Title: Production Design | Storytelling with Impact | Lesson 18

Production design means designing what's going on in front of the camera. So here's an example from the movie Say Anything that I use all the time to explain production design.
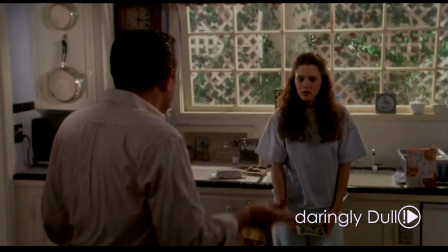(0:12)
Look at those pans that are hanging on the left side of the screen. Do you notice anything unusual about them? What happens every time they open those cupboard doors? The pan, it would bang against the wall, it'd probably fall off pretty regularly, but you see that kind of design in movies all the time. Things are put somewhere that they'd be completely impractical for real life, but they look good. They fill the frame and they help make the shot look composed. And that's what we're going to look at, is filling the frame. How do you make the frame look full, but not too full? So there are a couple things that can help. One, keep your subject from sitting too close to the wall if you can. If you can open up that space behind them, it lets the background just fade into the background and it naturally will fill the frame.
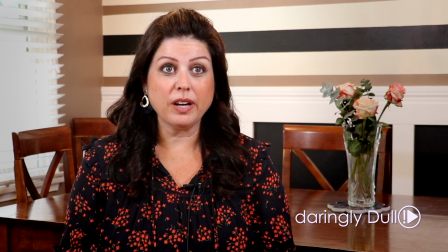(0:53)
And if you have your character sit on an angle to the background, it also creates some dimension behind them, which will usually make the shot look more interesting.
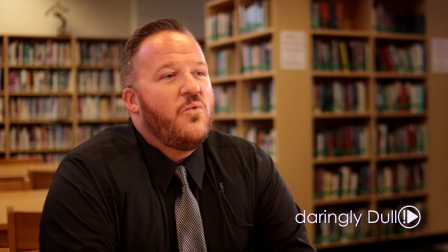(1:00)
Putting a corner behind them can give you depth, and it can also frame your subject at the same time.
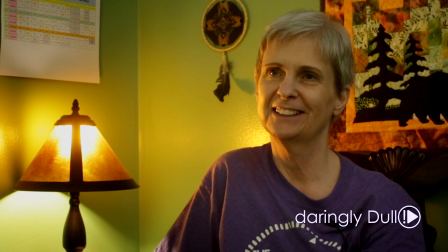(1:05)
I'll also look for artwork, bookshelves, things on tables, anything that can make the frame look full.
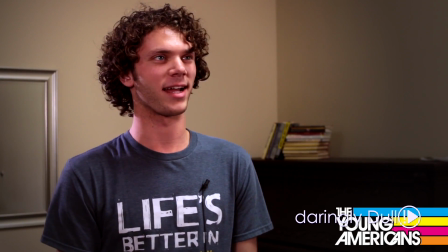(1:10)
This is one of my least favorite examples here. For a number of interviews, we got stuck in this kind of lousy room. It had lots of tables and chairs strewn around. It just looked ugly at every angle, so we used the mirror and the piano as the background.
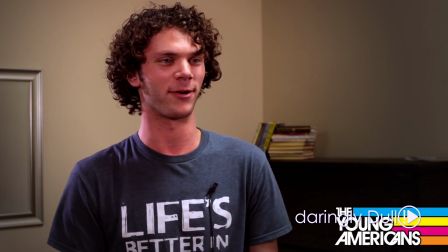(1:23)
And then from another room, we added some books on top of the piano just to help fill it in. I was never happy with how it looked, but sometimes you're stuck with what you got, and you make the best of it that you can. Now, as you're thinking about the shot, remember, the audience is only going to see what's actually in the camera frame. So here's a behind the scenes shot of where I'm recording these videos. This is my home office that I share with my wife.
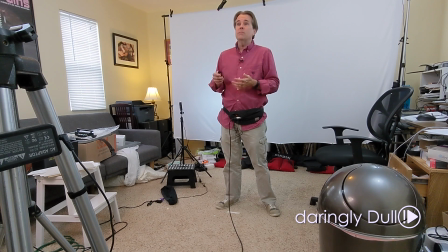(1:45)
I actually realized showing you this space might be a learning opportunity when I looked down at the ground while I was recording one of these and I saw my daughter's pants lying on the ground in front of me. I hadn't noticed them or really even thought about them until I was in the middle of recording because they weren't in the frame, so why bother? I'm pretty used to my kids' stuff being thrown around the house, so if it's not in the shot, it's not a problem. The shot itself looks clean and natural. And one final note, it's very possible to change the look of a shot in different angles of the same space or the same room. Here's a video with some high school students that were all shot in the principal's office.
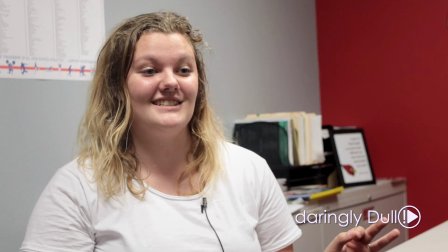(2:22)
It was really the only quiet and isolated space that we had, so we just moved to a new angle with every interview,
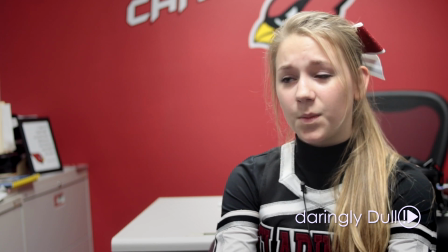(2:29)
and it gives each interview its own look without having to completely move to a new room with each new subject.
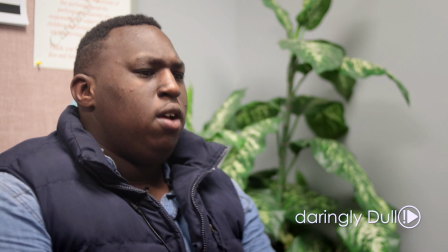(2:35)
Notice each shot still uses the elements in the room to fill the frame and frame around them,
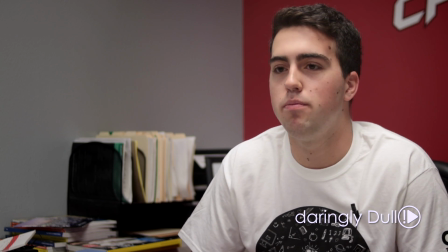(2:40)
but each looks just different enough to give each interview its own look. Production design. It's what's in front of the camera. It's equally, if not more important than what's going on in the camera, and hopefully some of these tips will help you step up the look of your interviews.